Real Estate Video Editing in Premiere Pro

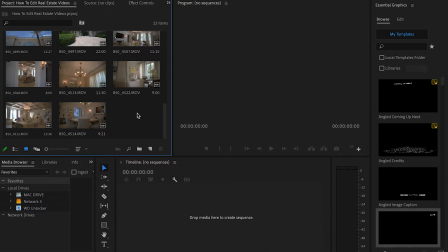0:00 Alright, welcome back to another video. Today we're going to be doing a real estate edit.
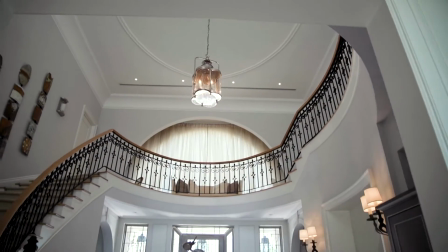0:04 I want to show you how to professionally go about getting these videos done. Let's go ahead and jump into it.
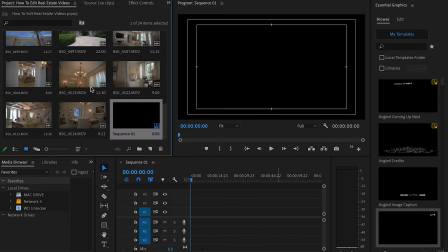0:09 We're using Adobe Premiere Pro. So let's go ahead and create our sequence. I'm going to basically just walk you through how we go about creating these kind of edits.
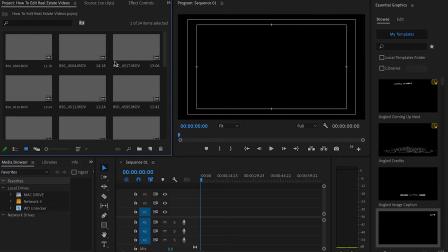0:17 I've done a few, pretty simple, straightforward. So what I usually do when I shoot a video like, real estate listings, I try and start the video from start to finish,
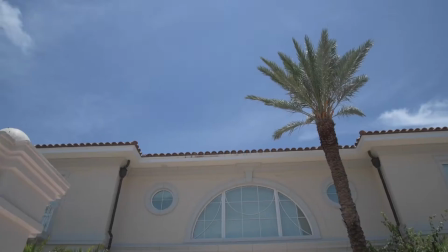0:28 because usually I start, with the outside and finish with, probably some exterior shot somewhere.
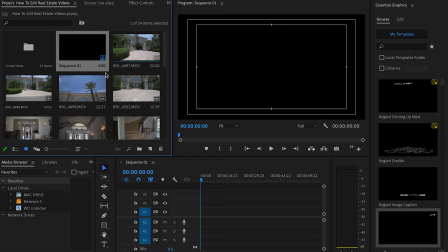0:35 This just makes it easier. So when it comes to editing, you don't have to be guessing. You can just go ahead and start.
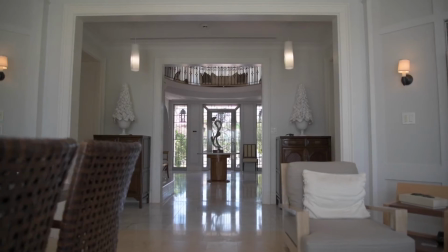0:40 The idea is basically try to get the person viewing to imagine themselves being on a tour, a virtual tour of, whatever you're trying to sell.
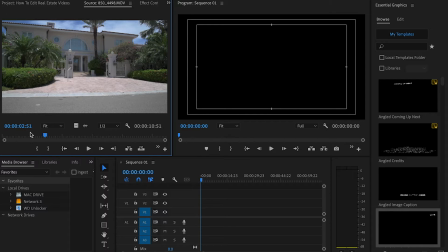0:49 Here we have a multi-million dollar listing here. We want them to get the feel of a rich place to be in.
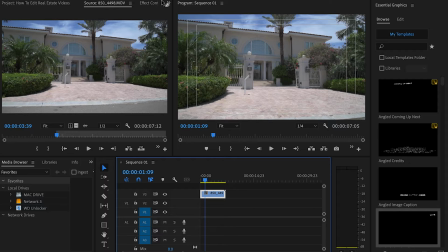0:56 So outside coming in, my playback is going to be a little rough. I have a lot of apps open right now, but we're going to get through this.
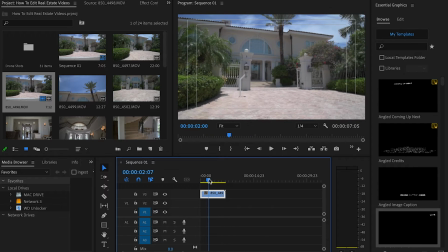1:03 Roughly, I'm going to try and show, say, about 4, maybe 2, 3 seconds of a clip. I'm not going to be using audio in this video to edit to. I'm going to just piece it, from start to finish as a walkthrough.
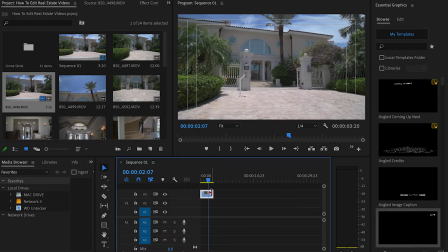1:18 With that in mind, all my clips, I want it to be like, say, 2 seconds most. This is going to be my imaginary music, seeing that I'm not editing to music. I didn't want to deal with, all the copyright stuff.
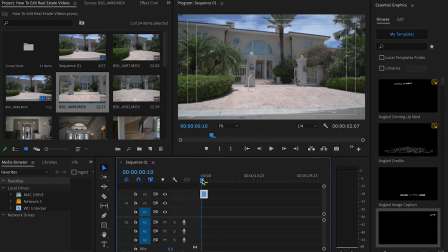1:31 So let's go ahead and create this whole walkthrough. So here we have the first shot.
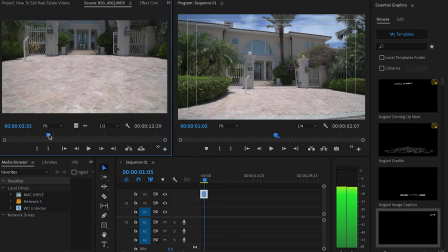1:36 Next, we could probably switch it up to a different angle, but with the same concept, they coming in.
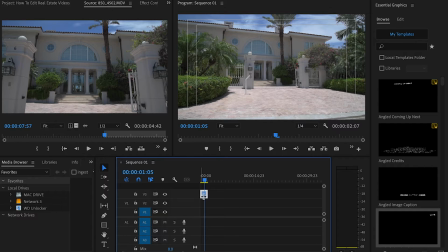1:42 Usually if I edit in a video that I know is going to be at a, certain cadence, I just copy the first clip, repeat it.
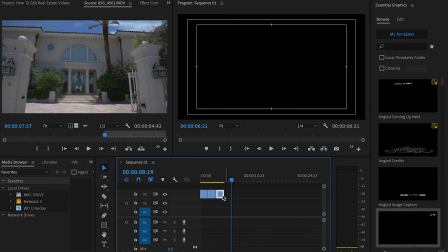1:50 I'm trying to do this with one hand, so that's what I usually do. So I'll copy that first clip, turn these off, copy these again.
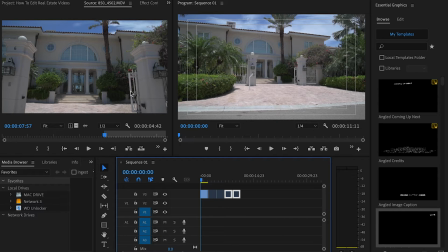1:58 So I create a pattern to follow, give myself a pattern to follow, essentially, when I don't have music or if I just want to get through something quick.
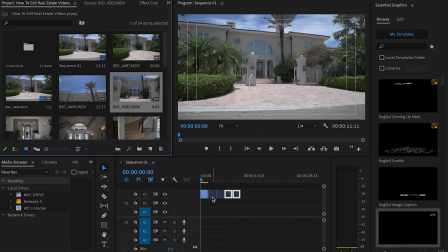2:06 So I'm going to drag this while holding Alt into this clip right here. And let me show you what that's going to do.
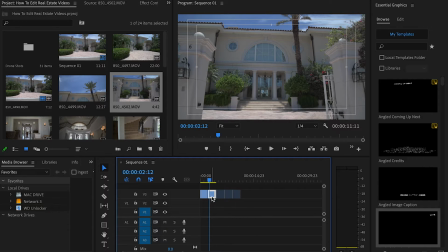2:14 All right, so what we just did was replace that clip with our new clip, but within the same space.
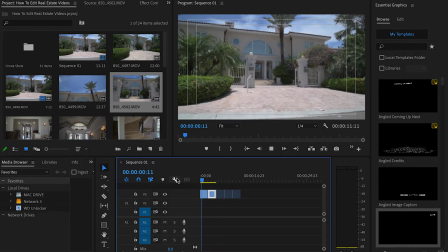2:21 So that helps to keep the cadence or to keep the flow going in the edit.
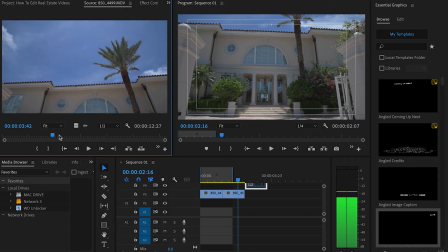2:26 For the second shot, I want to try and bring a different angle. I like this shot here. When you shoot the video, it makes it a lot easier to, create what you want to see.
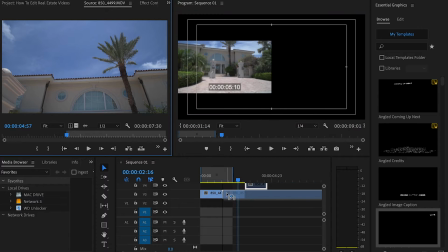2:39 But if you're not like filming your own videos and you just
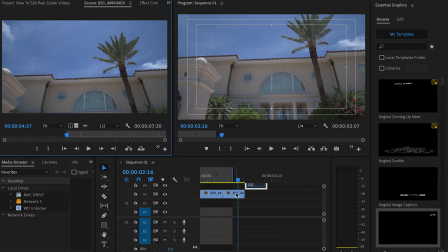2:43 editing someone else's work, this is how you basically create a little flow to follow. We have that clip there. I'm going to run through this by just placing the clips and, different angles and stuff like that. And then we're going to go a little deeper into that. All right, so we just created our little sequence. This is how our edit is going to look for now. As you can see, we have our little flow going on from the outside coming in.
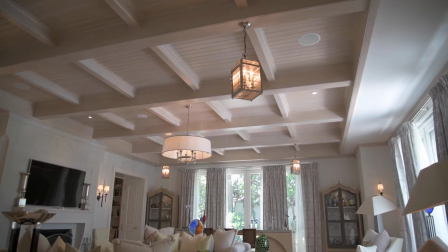3:09 And this is basically going to be the premise of our edit. So I want to talk more about the final clip.
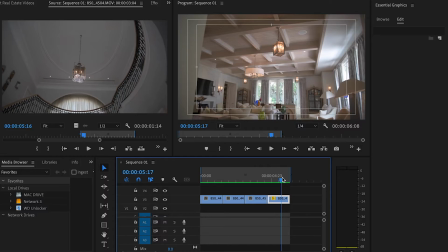3:15 The final clip I reversed because it was a shot of me panning from the ceiling coming down to the, floor of the living room. I was keeping in mind that this was someone entering this room, and I wanted to,
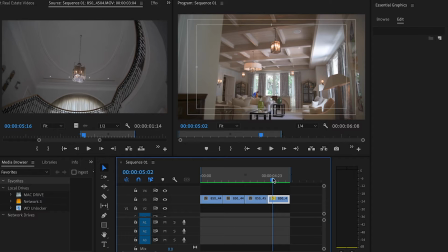3:28 keep that in mind as I edit, so I create more of the feeling of them being introduced to the room rather than, admiring the room. So now I want to talk about a little edit that I see a lot of real estate or editors do for real estate videos.
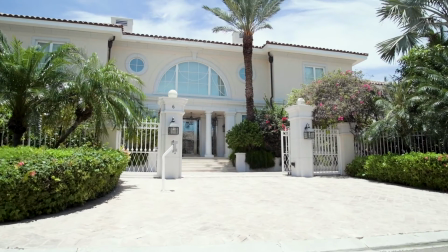3:46 I'm going to show you how to create that. And this the little speed ramp effect, I'm going to show you how to do that. Hopefully my computer behaves, but I'm going to create it and explain it and render out the video so you can see how it's done or see how it looks. That'll help you understand, just the way to go about it. So to create those speed ramps effect, what you want to do is scale up your clips.